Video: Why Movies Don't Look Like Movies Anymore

This is where miniatures get really fascinating because destruction looks awesome on a grand scale created from a small scale.
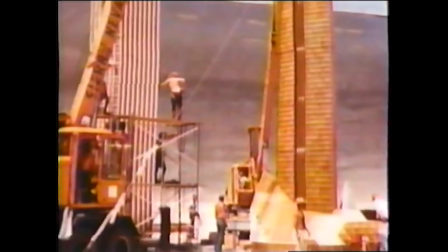8:19 Disaster movies use miniatures constantly. One of the biggest examples was 1974's Earthquake.
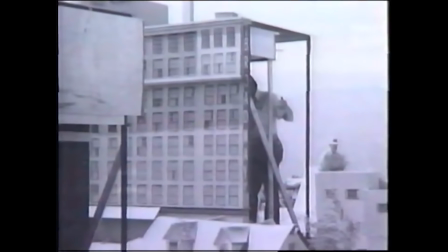8:26 There used to be a whole ride at Universal Studios that started off with a pre-show that showed you how they use these miniatures.
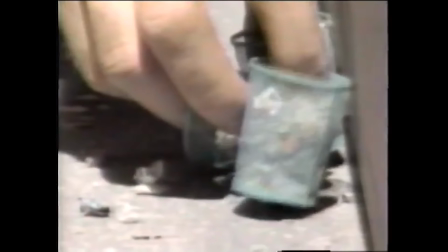8:35 Entire city blocks collapsing, freeways cracking, buildings falling and shaking apart.
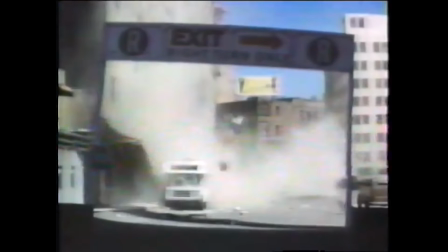8:41 Those weren't pixels, those weren't CGI, those weren't green screen. Those were physical miniatures being destroyed. Or something I just watched last night, Dante's Peak. This is a more modern example of this. This is peak 1990s Dante's Peak. But the eruption sequence in this, miniature models.
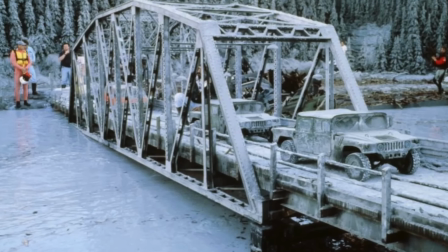9:08 The physical effects, almost all of those are miniatures, giant miniatures, but they're real.
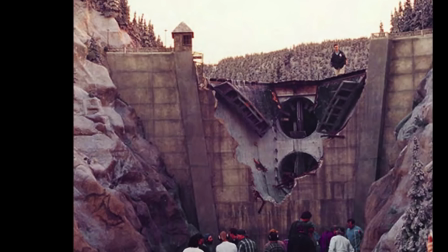9:14 The debris is real, miniature trucks, all that kind of stuff. And here's why that matters.
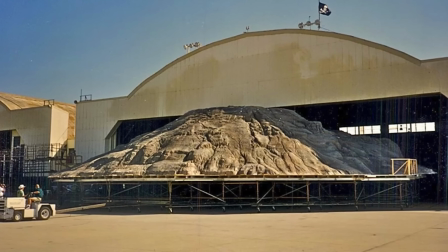9:21 These movies still hold up better than their CGI heavy hitter
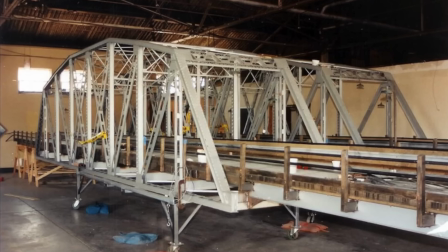9:26 disaster films today because the destruction has weight when it is real,
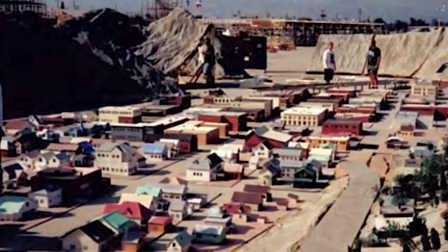9:31 when we know that it exists, when we know they blew something up. The same is in Independence Day when they destroy the White House.
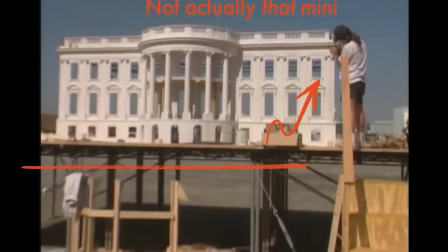9:40 That is a giant White House that they built to blow up. And they make it look very real in a variety of ways. First of all, they build it with often with the same materials that you would build the full-size thing.
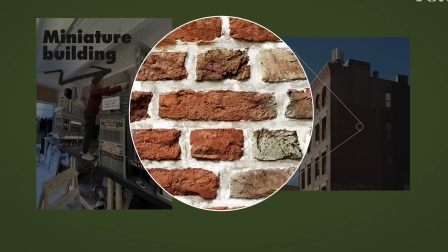9:56 So if you're building a model truck, it's probably going to be made out of metal and all these kind of things. If you're building, like in Earthquake, they're building brick walls,
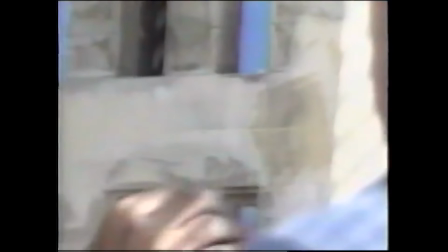10:06 they'll use little pieces of the real material, often just on a small scale.
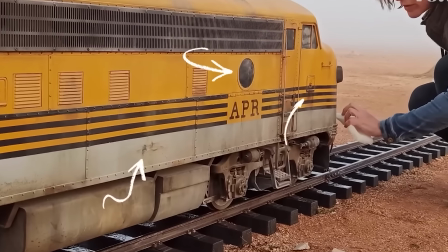10:11 So it sells it in every way. And that's why it's one of my favorite things about filmmaking.
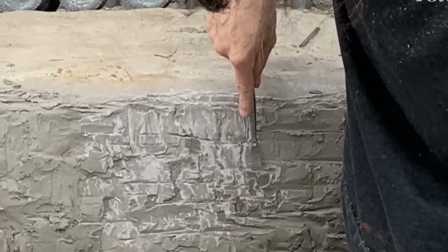10:18 And it has some secret weapons to help sell it, to make it look even more real.
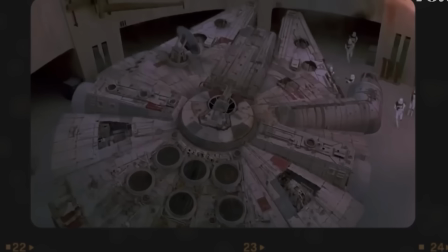10:23 And this is where the true art of filmmaking happens,
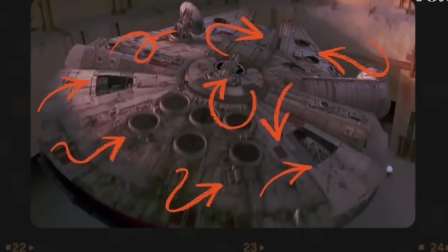10:26 because camera and cinematography and lighting go hand in hand with these miniatures,
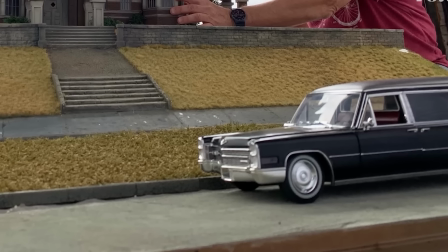10:33 because miniatures are often shot at super high speeds. Why? Why are miniatures shot at super high speeds? Because scale changes physics. You never thought you would talk about physics when you're talking about filmmaking, but all of this used to be part of the real art of filmmaking that we're losing.
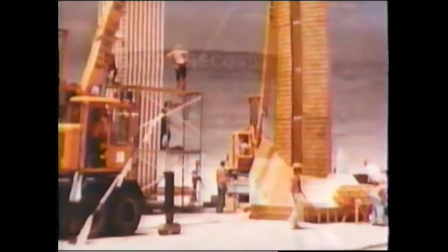10:54 The models were built at 1/6 scale, as tests proved that objects at this size look more real to the camera,
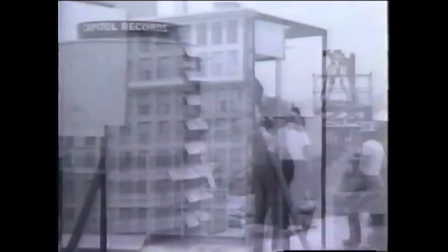11:01 especially when shot at higher speeds. Now that means that it would be shot much faster, but when you projected it, it was much slower,
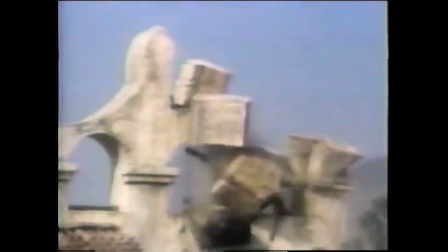11:11 so that would work to give the miniatures more mass and the feeling of weight, which is necessary.
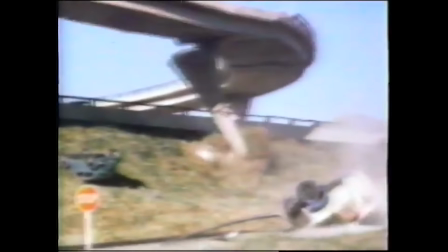So if the scale changes the physics of the thing, and you blow up a tiny building at normal speed, it looks like a toy.
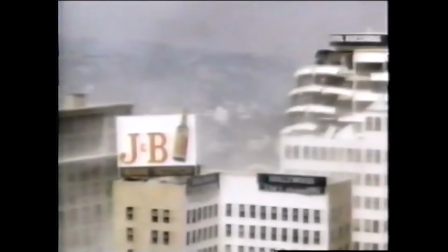11:34 It's too fast. It's too light. So what do?
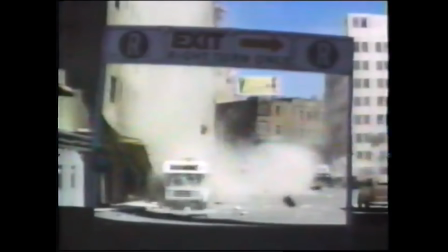11:39 Filmmakers shoot miniatures, particularly destructions, in high frame rates.
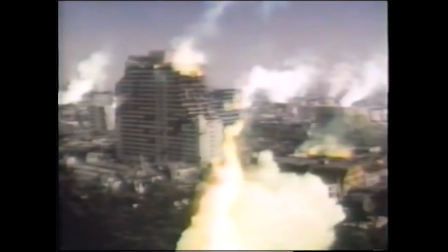11:44 They shoot them at super high frame rates, then slow it down. The debris then falls heavier. It has weight to it. The smoke billows out slower.
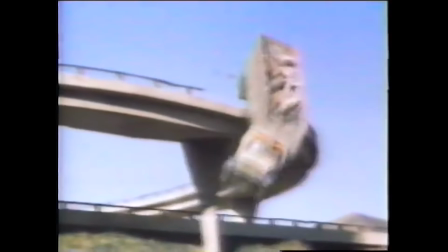11:56 The destruction feels massive. And of course, the sound design plays into here too,
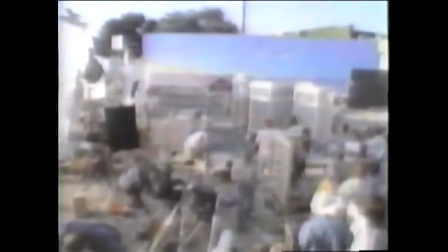12:02 tricks your brain into believing that was real,
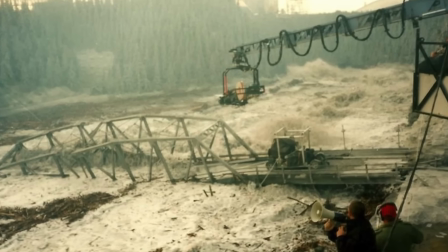12:06 that had weight, that mattered, that was really destroyed.
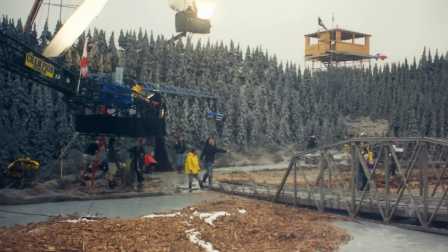12:11 And you can't fake that easily. There's something in our brains now that recognizes CGI.